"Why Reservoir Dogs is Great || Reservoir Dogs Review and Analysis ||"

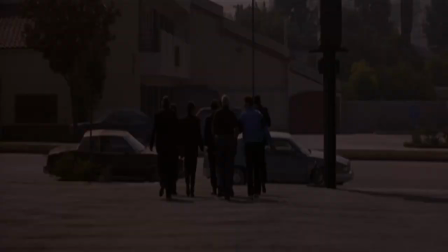And if you don't like it, that's fine, because I can't explain to you why you should like it, so we'll just move on.
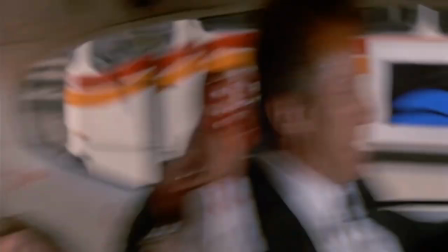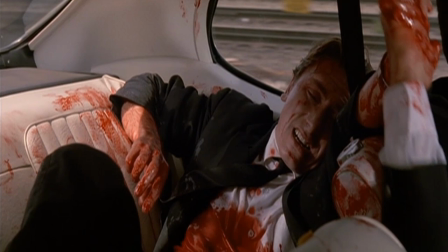now we've already kind of touched on this aspect when we've talked about tarantino's dialogue but
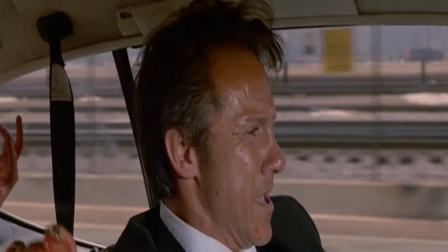the realism in his films is sometimes a little bit off-putting especially
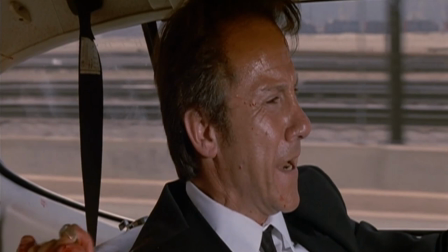when it comes to characters in the film being shot or hurt in some way the actors really do act like they have been shot or
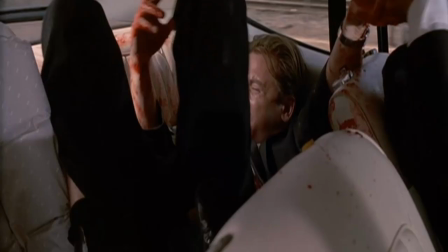hurt it's something i've heard a lot when i'm showing people tarantino movies for the first time they're
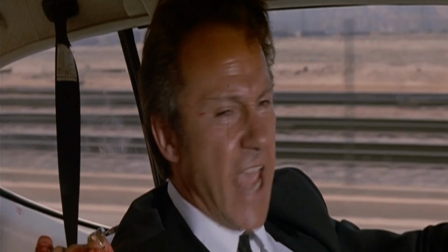kind of shocked that there are these people screaming and grunting especially in movies like Django Unchained,
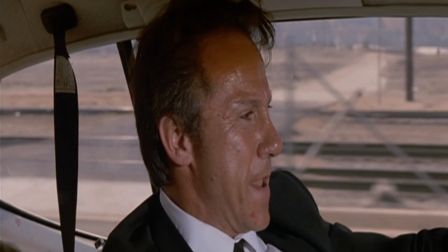or Reservoir Dogs, where right after the iconic walkout scene, you get to see a character kneeling over in pain,
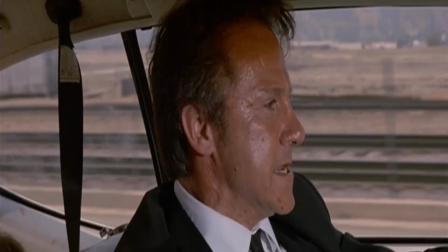bleeding everywhere in the back of the car, screaming about how he's dying.
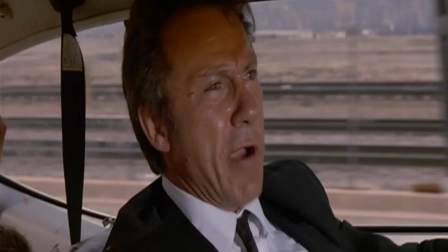It really is intense, it grabs the attention of the viewer, and it sets the stakes that much higher.
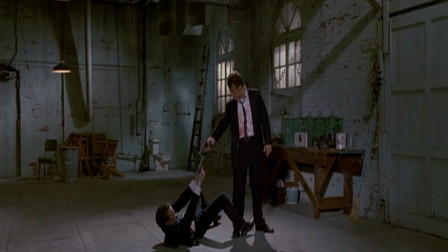That this is a realistic setting, despite it being out of our world in most cases unless you're a criminal who robs stores
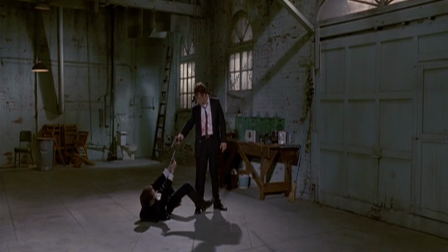for diamonds which would be cool so you could relate to it in that sense but it still makes
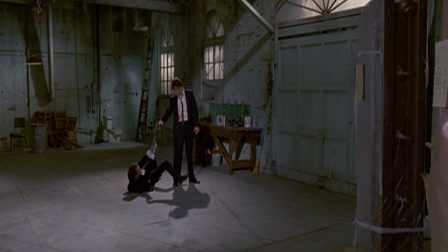the world feel real and Reservoir Dogs being Tarantino's first film it was
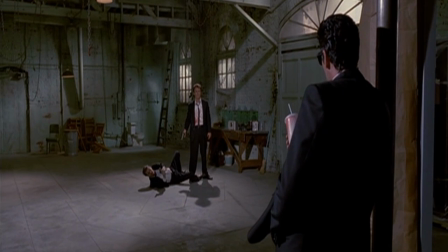really impressive to see this still being in his films at this point in time when people get hurt
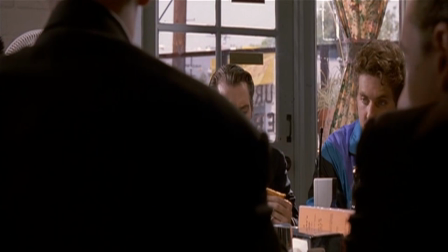when people get shot they act like it and you got to be a really special director to get that point across.
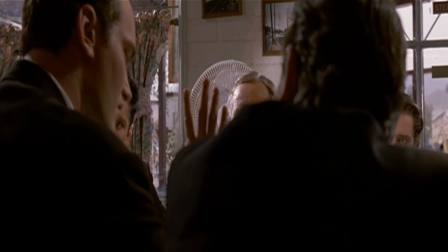And even saying it out loud right now, it sounds kind of stupid to say, oh, you have to be a good director to have your actors act the way they're supposed to act.
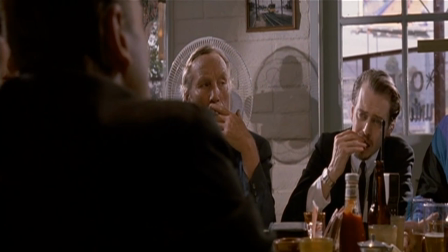But it's something we see so rarely in films. People who get hurt actually acting like they got hurt.
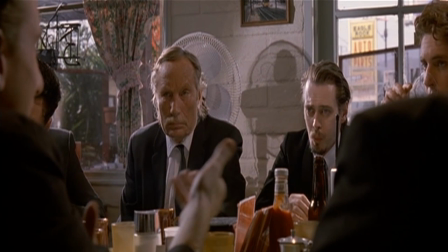It's something that you pretty rarely see. The most recent one I've seen was in 1917.
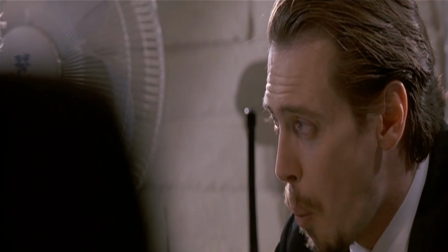And even then, it wasn't too crazily carried out throughout that film.
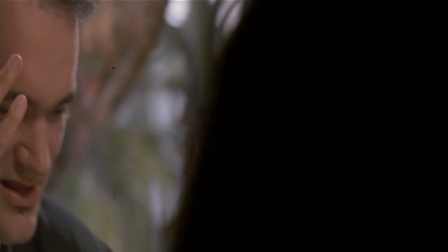Set in World War I. The feeling of pain after being shot or stabbed
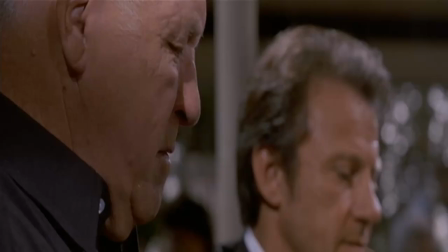or hit over the head with something needs to be present throughout your entirety of the movie to help it feel grounded and real, unless that's not what you're going for and you're trying to make some kind of action movie or superhero movie or something like that.
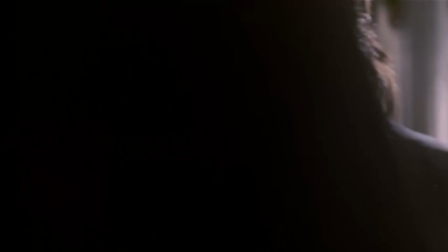It needs to feel realistic if you're trying to make a realistic feeling movie.
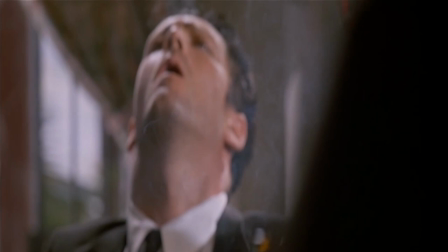Tarantino's dialogue and Tarantino's directing just in general does a great
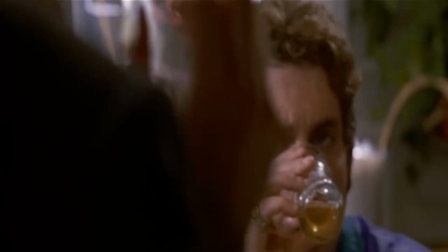job of pulling out this realism from all the actors and the scenery that's around.
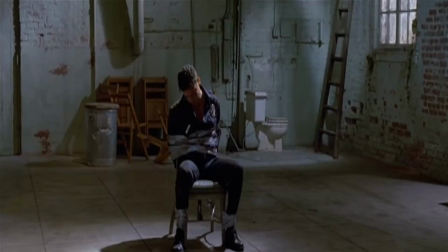It just does a great job of pulling in the audience and making you feel like this is something that could actually happen in our world.
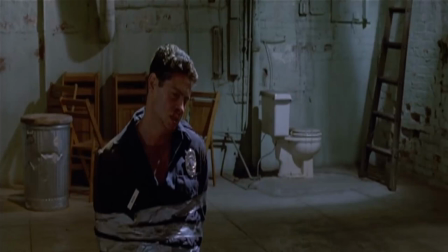Tarantino's music choice in Reservoir Dogs is also especially interesting because it's all based around this radio station,
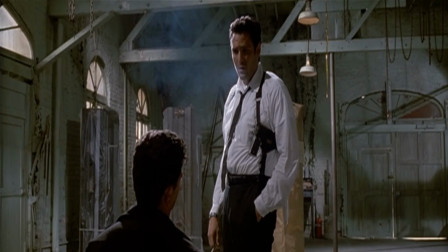The Sounds of the 70s, and the music he picks out for each scene seems to perfectly fit that scene,
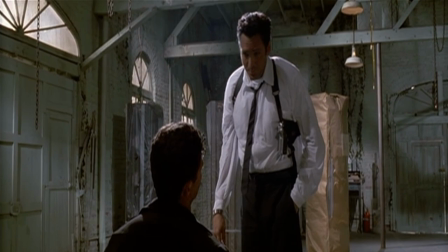although sometimes it doesn't really make sense why the song doesn't have some underlying meaning that fits in with the scene like with little green bag in the walkout scene
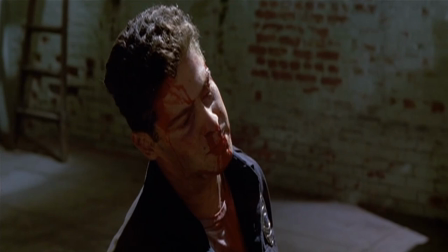it just fits and it doesn't make a lot of sense but it works really
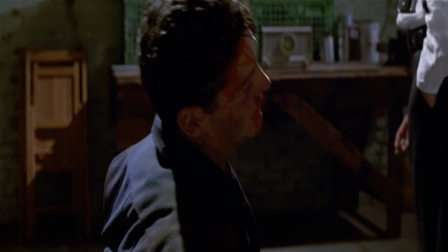well that's just using music to your best advantage it's
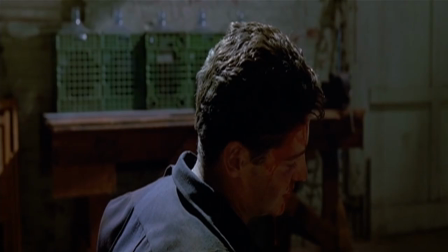like he was looking around for specific songs that would almost fit the vibe or the creepiness of some scenes like the infamous ear cutting
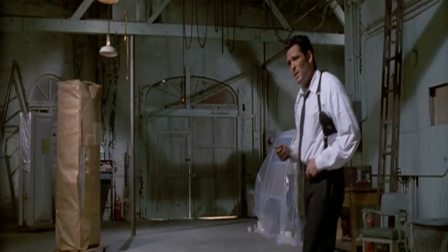scene in reservoir dogs which i'm not even allowed to show I don't think any of on YouTube or at least any of the aftermath of it on YouTube just
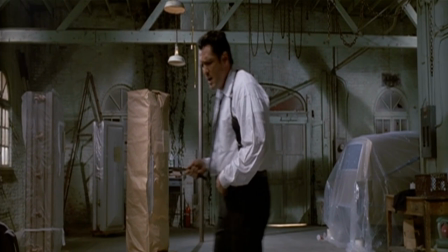for copyright and gore reasons I should also say but that scene especially is so eerie and creepy as the music in the
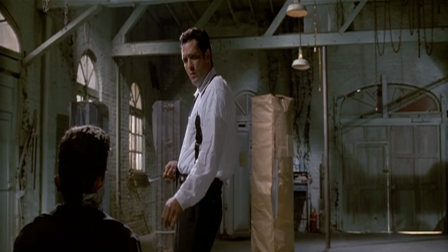background is stuck in the middle with you it's so bizarre but it fits so
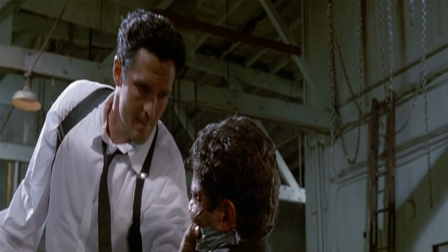perfectly I will say this however the very last song of the movie played during the end
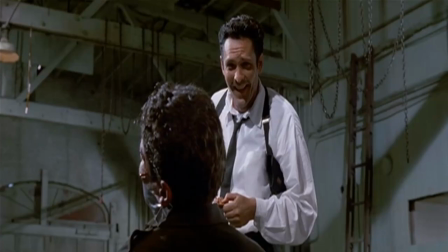credits coconut it doesn't feel like it fits at all. I'm really kind of confused by it.
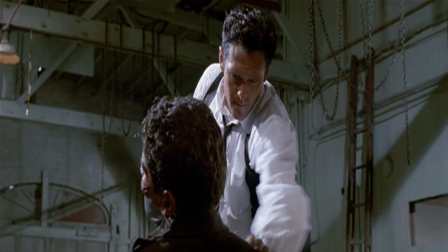I had this idea I wanted to incorporate in the video where the music, even though it didn't really fit with what was going on the scene and how it fitted with the vibe,
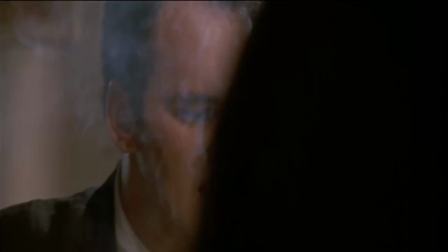was kind of like how criminals didn't really fit in our society,
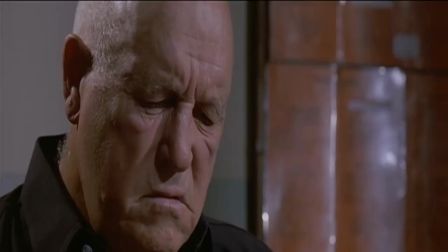but they looked like us. I'm not 100% sure. I didn't fully formulate that thought.